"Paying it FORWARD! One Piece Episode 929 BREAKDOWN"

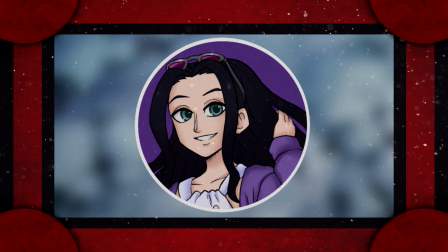Hello everyone, Skippy here, and welcome to One Piece episode
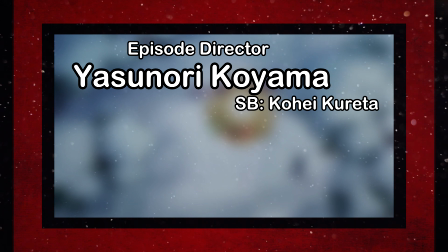929, directed by Yasunori Koyama from Kohei Kureta's board, and supervised by Hirotaka Ito and Eisaku Inoue.
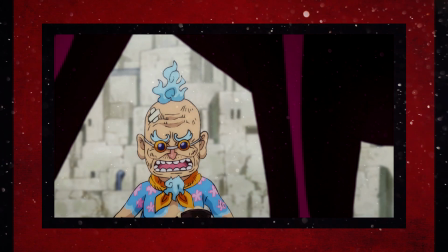With a storyboard from our co-series director being executed by one of the best episode directors,
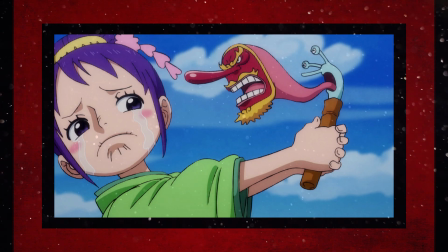929 is looking fairly promising for a transitional episode.
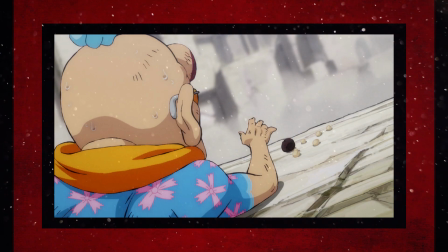Kureta's vibrant compositions and extremely powerful low angles seem to be as present as ever,
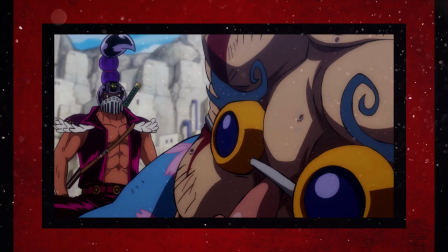which should make it easy for Koyama to execute it on screen due to his knack for directing engaging episodes with fantastic usage of atmosphere and color choices,
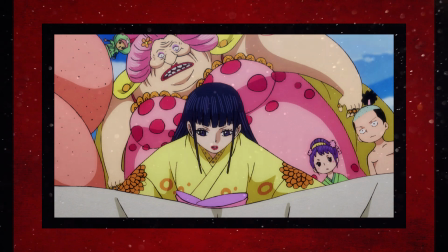with Inoue's nostalgic Water 7 style that's mixed with Oda's more modern art, and Ito's very wild and expressive corrections with very sharp line work.
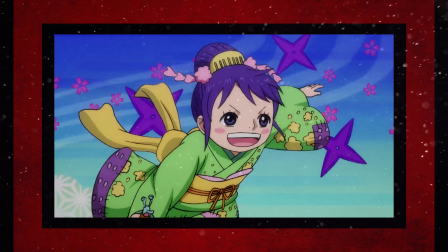We should be in for quite the treat despite the source material being the least exciting out of what's coming up.
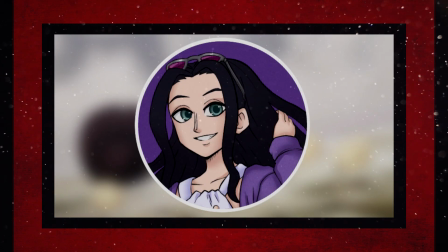So will episode 929 be every bit as solid as it should be given the staff?
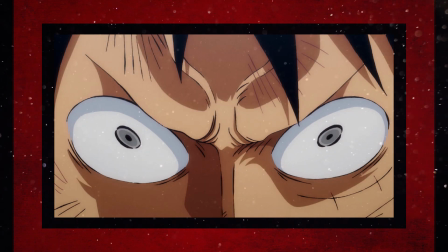Well, let's make our way to Udon and find out.
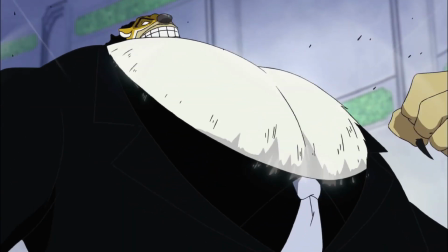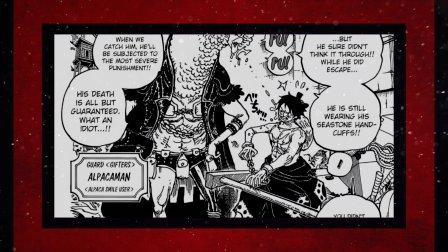This episode covers the first 12 pages of chapter 934, and while the main events are kept intact and are faithfully interpreted,
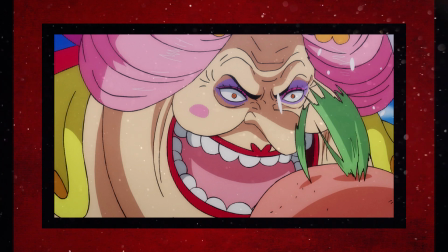they're all actually fairly rearranged a bit and are peppered with filler from top to bottom.
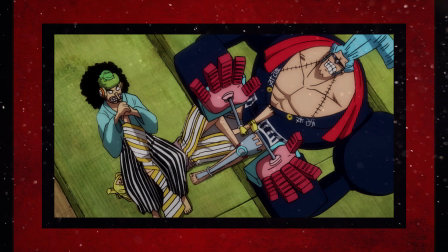Going from small stuff like Frankie and Usopp attacking Sanji,
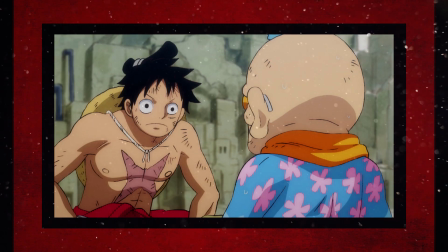to quite large stuff like setting up the scene at Udon with Luffy talking with Hyo and giving him more meal tickets.
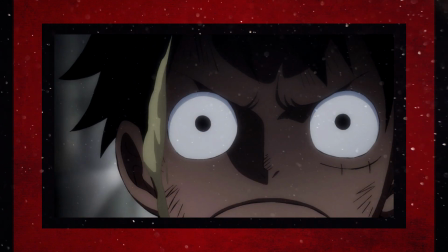So the scene as a whole feels a lot less sudden, and so we actually see Luffy react to the hell that he is going through instead of it being off-screen.
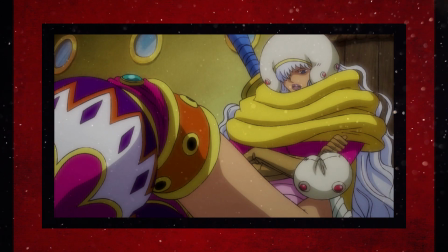Now, while I didn't necessarily mind how the original chapter went about things,
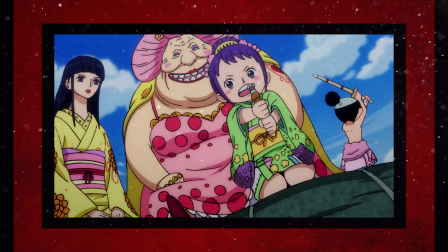I think that the filler that the anime adds here all feels rightfully placed and doesn't feel out of left field,
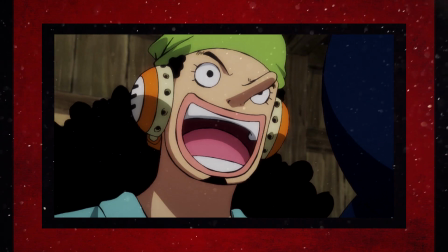which overall makes it a fairly competently done alternative to the source material.
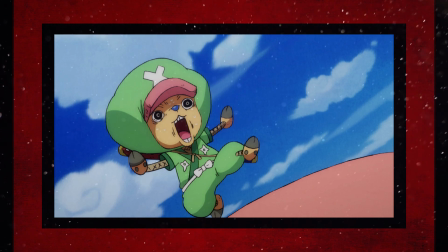Sure, some sections of the content can feel like they're more or less padding for time, like some of the moments with Chopper's group,
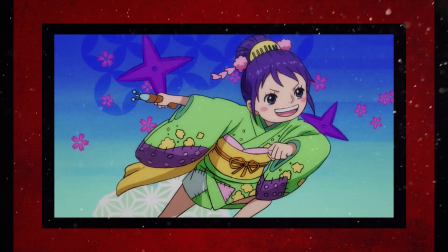but there's just something about how it all threads together that doesn't really make it all that distracting or less of a story than what Oda set the stage with,
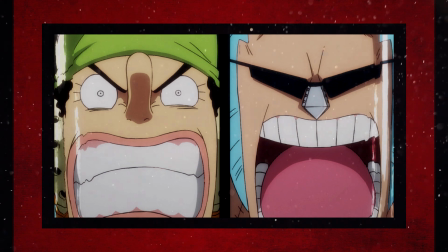bringing forth some satisfactory adaptation that I can't really fault because of what it adds to an already sound experience.
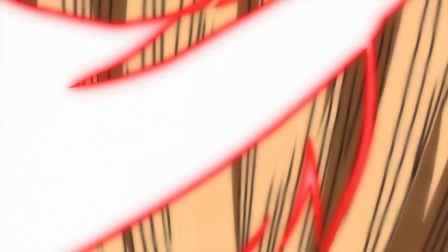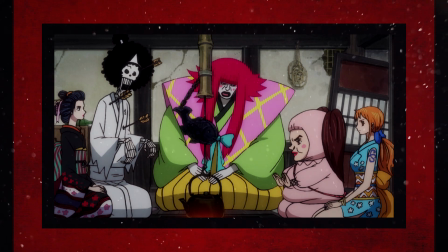929's board isn't one that I'd call Kureta's absolute best, but as expected,
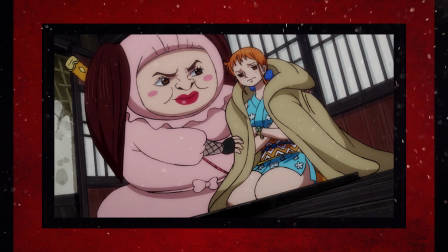it contains that ever so vibrant series director touch that makes it quite the sight.
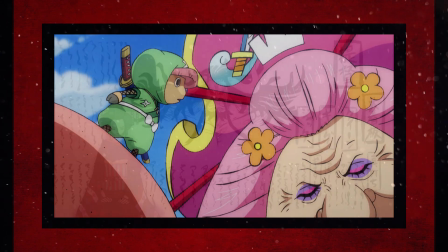With extreme high and low angles and cool compositions in scenes like Robin's self-deprecation in the map of
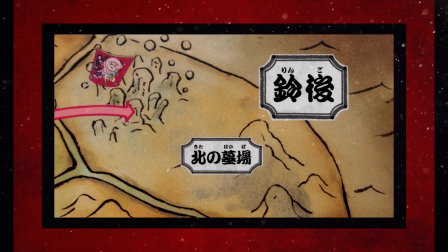Wano that add some vibrant visual storytelling to complement the already in place dialogue,
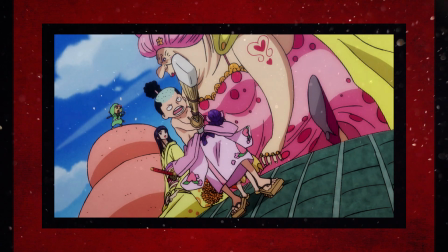Kureta makes a rather normal episode look visually pleasing without demanding much from the animation staff on board,
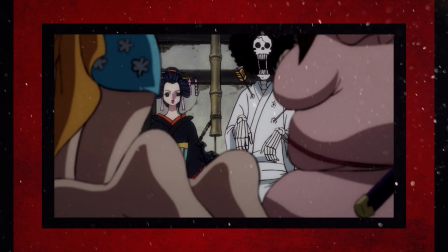with Koyama's own execution of it only furthering it even more,
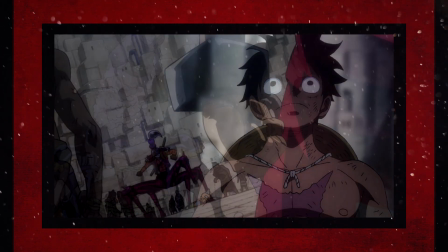by adding his usual ambient lighting and colors that help add to the drama and weight of the prison section,
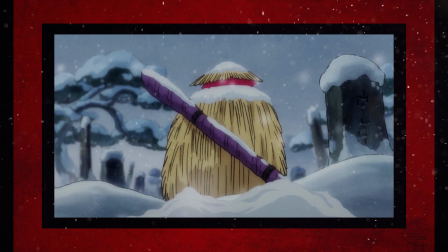along with his very atmospheric uses of music and sound effects in the setting of Ringo.
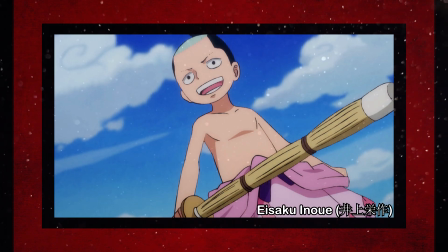Inoue and Ito are certainly not as large of a component as initially thought, likely due to the schedule of the episode,
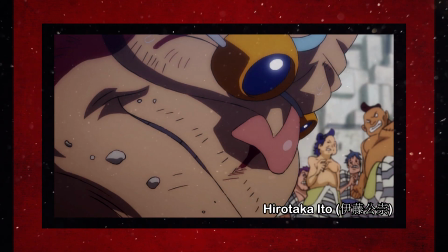but their corrections are quite strong whenever they have a large presence, and only help
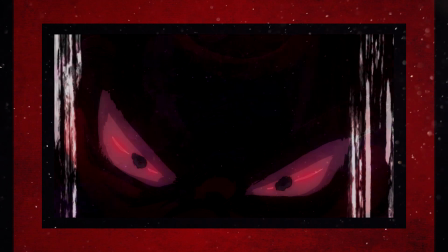929 become the episode that I expected it to be. Not amazing, but very, very competently done.
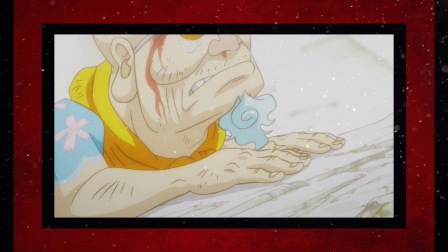The content covered within it wasn't really the most exciting thing known to man, especially given where it cut off, but that didn't stop
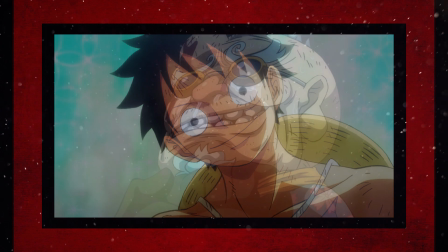929 from doing the best that it could with what it had to deliver a polished episode from all angles.
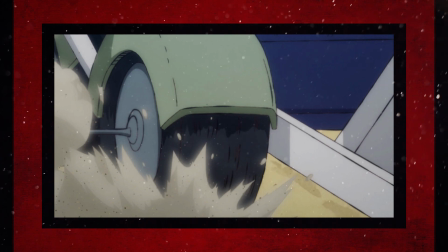And next week we should be seeing more of the same of that with episode 930.
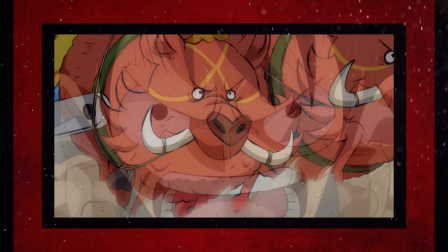Yusuke Suzuki certainly isn't the best director in the world, but his most recent episode was quite the improvement for him.
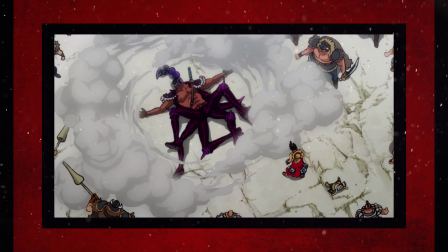And Akitaro Daichi coming in with his third storyboard on the series should only help matters more.
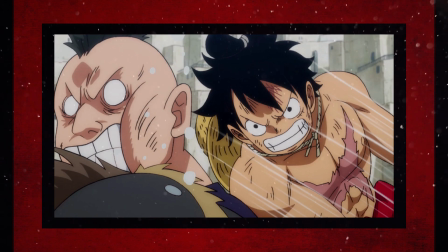Masahiro Shimanuki's usual rough and jagged art may be at the forefront of it all,
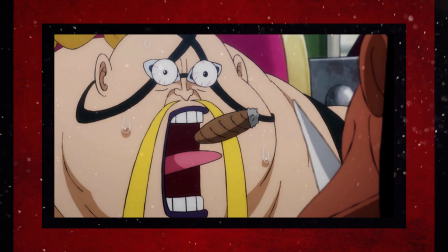but that shouldn't stop the episode from reaching the highest of highs that it possibly can.
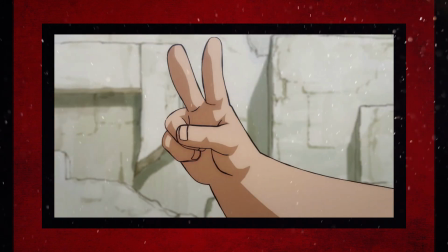Anyways guys, that's it for now.